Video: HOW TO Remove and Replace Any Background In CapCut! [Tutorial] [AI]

What's going on, everyone? Welcome back to my channel. Today, I'm going to show you how to remove your background within CapCut.
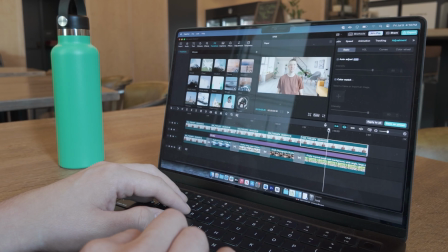0:08 This is a great feature that everyone should be taking advantage of. It is quick and it is easy, and I'm going to show you some of my favorite tips to ensure your background is looking perfect.
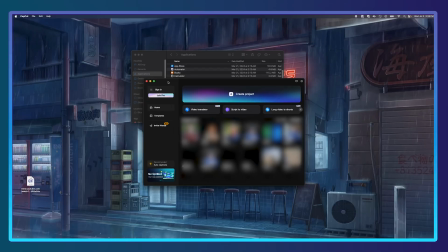0:17 So let's jump into it. Okay, so now we have CapCut open.
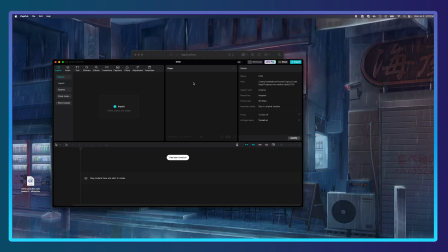0:22 I am going to open up a new project here, create a new project, and I'm going to import my footage. So let me grab that. Now, I shot myself on a white background because I wanted the background to be simple in order to remove it in CapCut.
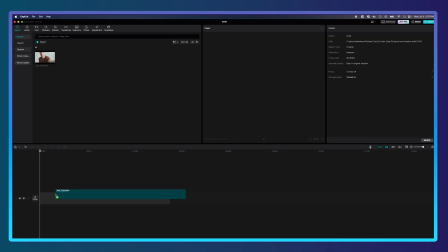0:35 So let me just drag this onto the timeline here.
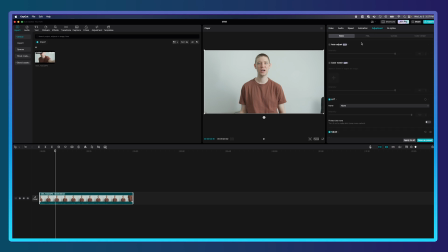0:38 I am going to do just a little bit of an adjustment to make this a little easier on CapCut when removing. So I'm going to just bring up my contrast a little bit, bring the highlights down a tad. I am going to sharpen the image a hair, and that's starting to look pretty good. Maybe add a little bit more saturation.
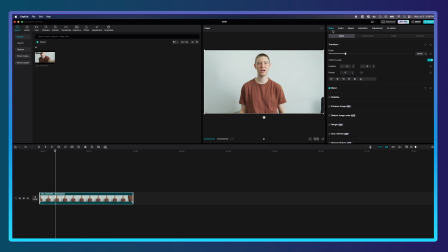0:57 So now, in order to remove the background, I will click on video, and then I will click on remove BG, which stands for background. And CapCut is amazing because there is an auto removal.
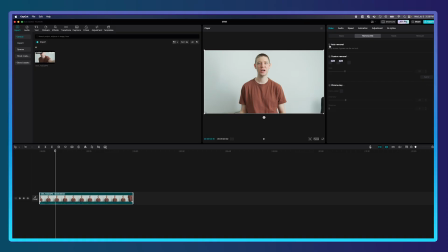1:11 The auto removal works very well, so let's go ahead and click that, and it is going to analyze all my footage.
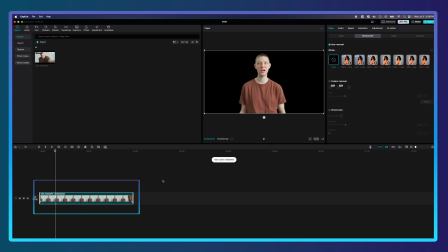1:18 As you can see, it is analyzing it down in the bottom here. And just like that, my background is removed inside CapCut. But now let's add our own virtual background. So I went onto Adobe Firefly and I was able to download a couple of backgrounds I created using Adobe's AI. This is awesome because when you create an image using AI, you own the rights to that image.
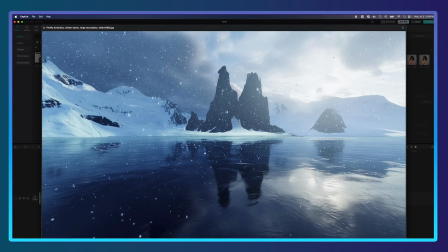1:41 So let's import my images here. We have this image here, which is a very ice and Antarctica looking image.
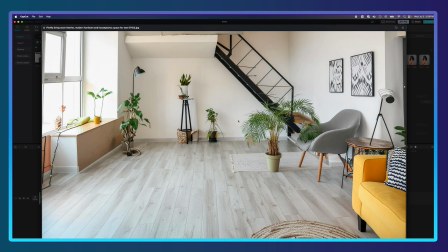1:47 Then we have this image here, which is a very simple, clean living room background.
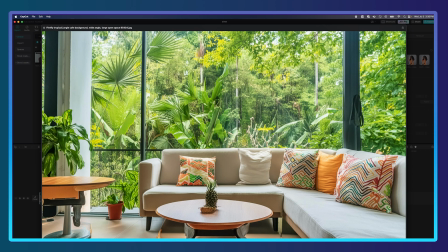1:52 Then we have this image here of a photo studio. And we also have this image here, which looks like an urban jungle living room.
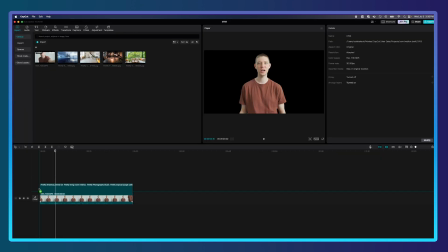1:59 So now I'm going to grab these images, drag them onto my timeline, and you can see as right now they are above my image.
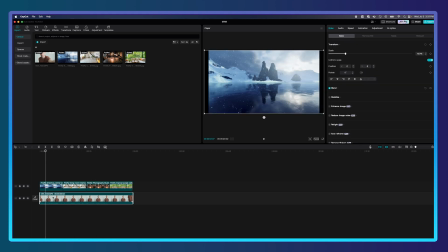2:06 We're just going to grab the video of me talking and I'm going to raise it above those files. And you can see now that these backgrounds are added to my image. So in order to perfect this though, I am going to resize these images. So let's start with the Antarctica one, just so they are covering the full frame here.
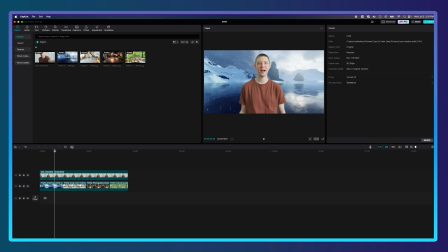2:27 Now, as you can see, my image though isn't necessarily popping on the background, and that is due because when you're filming with a camera, you are going to get some depth of field. So let's go ahead and add a blur to these backgrounds in order for them to feel more realistic.
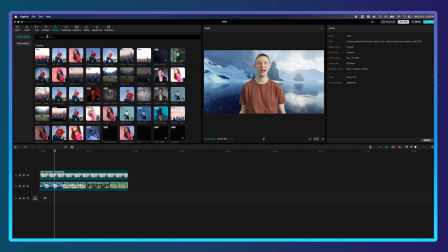2:42 So I will go up here to effects and I will type in blur.
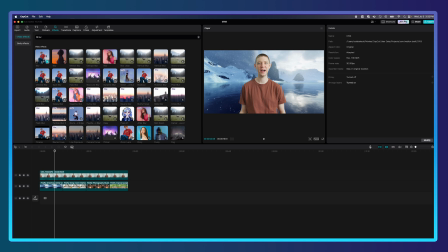2:48 Now you can see this blur effect shows, and I am going to select that and just drag it in between here, which is going to create almost an adjustment layer. So it will affect all my files below. And now I am going to drag my blur effect out.
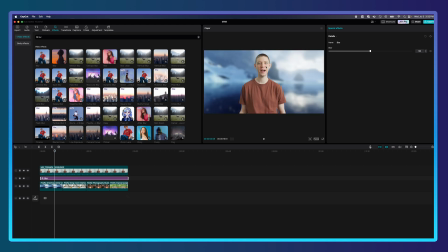3:05 And I want to put this as a simple blur because you see my body is all in focus. So maybe we set the blur to 10%. That is looking good. And it really adds just that little bit of blur, which almost mimics a real camera. Okay, so that is starting to look good. Let's see how it is looking over here. Perfect.
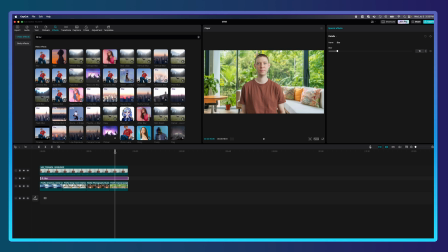3:24 All these images and backgrounds are starting to look great. And now one thing I do want to do is I do want to darken the background a little bit because I know that I am the closest subject to the camera, so that is going to be the lightest in my frame. So let's go ahead and bring down the exposure a little bit on each one of these frames.
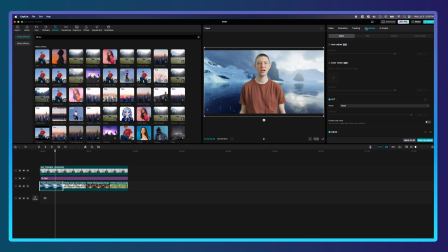3:44 You can do that by going up to the adjustment and then under basics, and we are just going to click on exposure and I will bring this down a hair. Let's go with minus 10. Perfect.
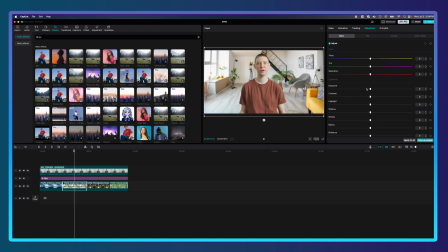3:59 Let's do this to all the images. So now let's move over to the living room and bring down the exposure a little bit. We will go with minus 5 here.